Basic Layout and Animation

Hi, thank you for coming in. I'm Waverly and I'll be showing you how to do layout. So in filming, they do blocking, which is something similar to layout, where they show movements from A to B. In animation, we do layout, which is taking the storyboard,
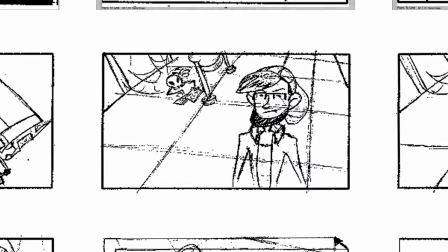and then we blow it up to the field guide and to the right side of the field guide.
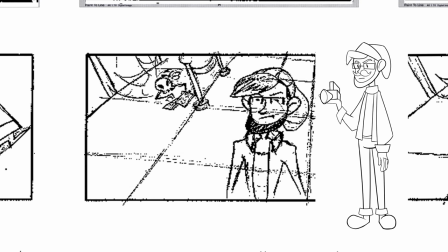doing that, we also make sure the character is on model. So this is the background.
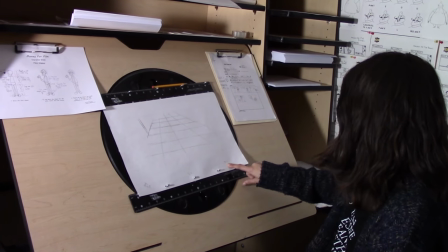It's on the level BG, which is also stated right here, background number two.
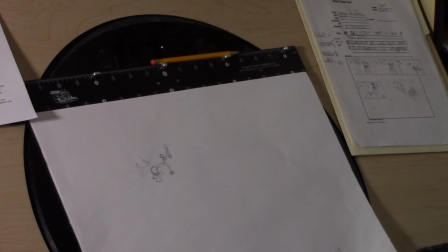Skeleton is on level A, which is right here and is shown on here on this form as level A.
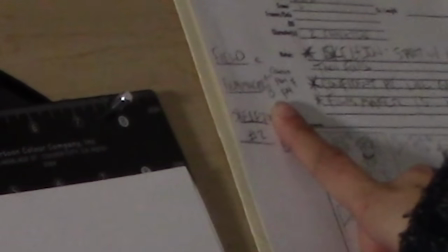The filmmaker is level B and it also makes note that the camera is part of
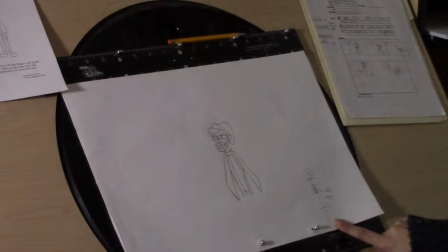the filmmaker on the same level and shows that this is layout one of the filmmaker. Here's layout 24 of the filmmaker, 46,
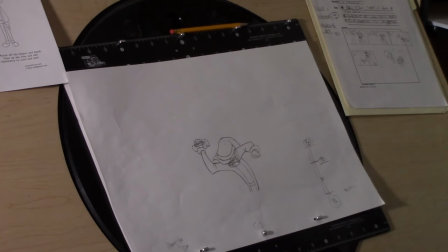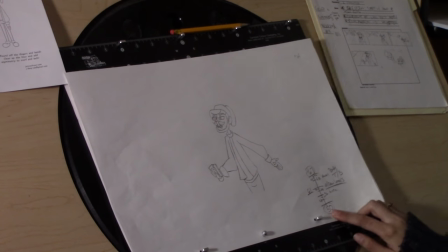50,
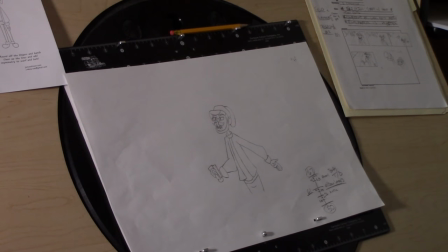and 67. And this is the field guide. This shows what size the film is.
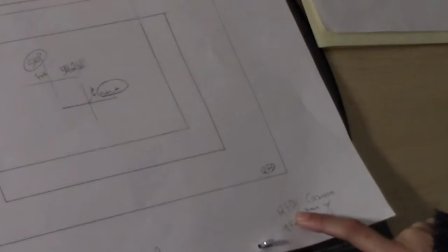So this right here tells us that the field guide is a 12 field and it's an 8 field.
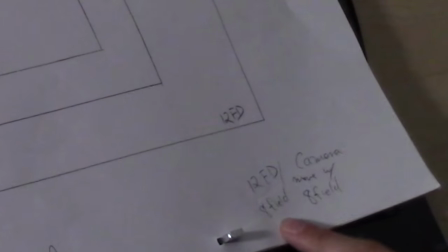And this notes what the camera is doing, so it says that the camera moved with 8 field.
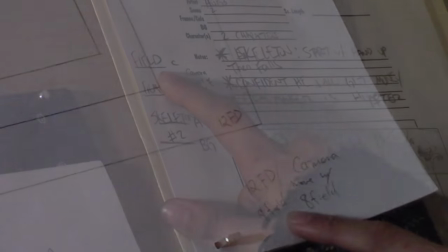And on the form over here, it notes that the field guide is level C. Thank you. And on to, Brandon will be showing you how to do animation. Thank you, Waverly, for that lovely introduction on layout. I'm Brandon, and I'm here to talk about animation. And animating the character is all about bringing in the performance, all about making that character feel alive, all about making it fit into the environment. and luckily I have the layout to help me out right here.
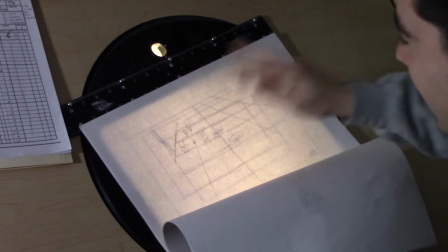Lovely layout. You can see a little skull right there. It's pretty, very well designed. Also, the X sheets are here to help me out.
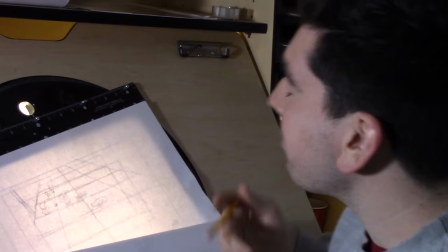So that guides me as I'm animating the character. And it also guides the in-betweener so that they can do the in-betweens.
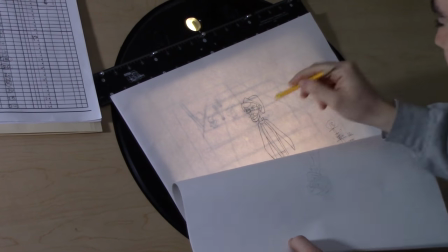And also we start with our key right here. We have our filmmaker, hipster man, little young Geppetto in the making.
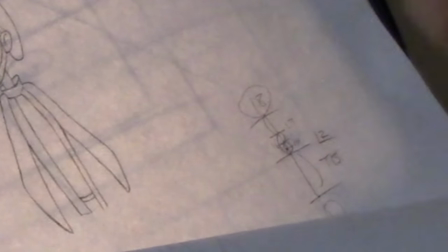And also we have our time chart right here to help us out and the 18 we have that our key the one with number and Numbering them is really important.
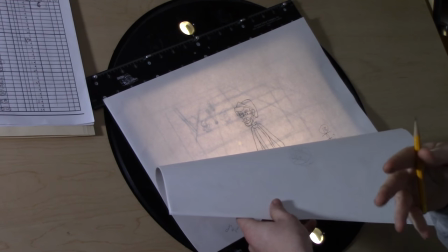These are really helpful So when just in case you drop them and they're all out of order you're
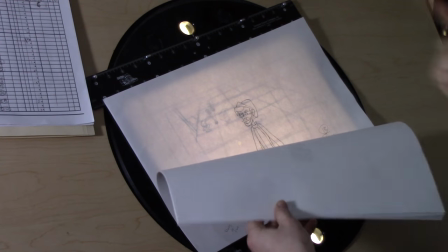not struggling to put them all back together so very helpful very important and
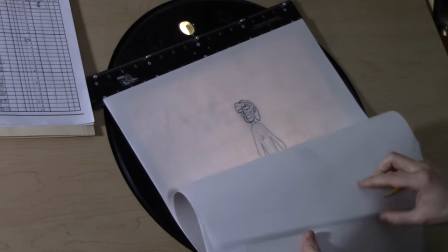We see a little more acting as he's moving down as his face is going and that's for this next frame Go
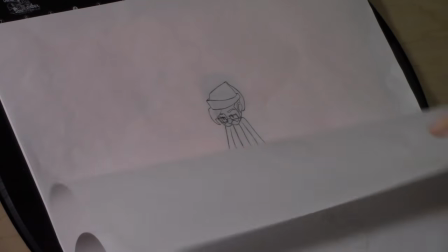right here. His eyes are slowly closing. Yeah, when he moved back and forth like this They look fairly similar,
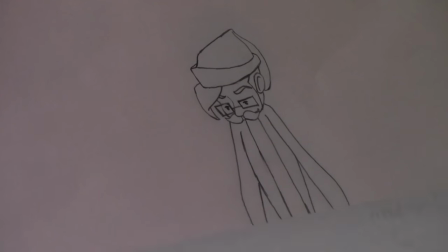but you can see that his eyes are slowly closing and that is for the blink to make it look like he's still thinking and The way and what the blink is for is not to make the character feel more alive It's also to show that he's still thinking yeah, and that brings the performance in the character So thank you for watching and I hope you learned a lot. Please like, subscribe, and share, and hit a comment, and while you're here, check out more of the videos at Animate for the Self-It. Thank you.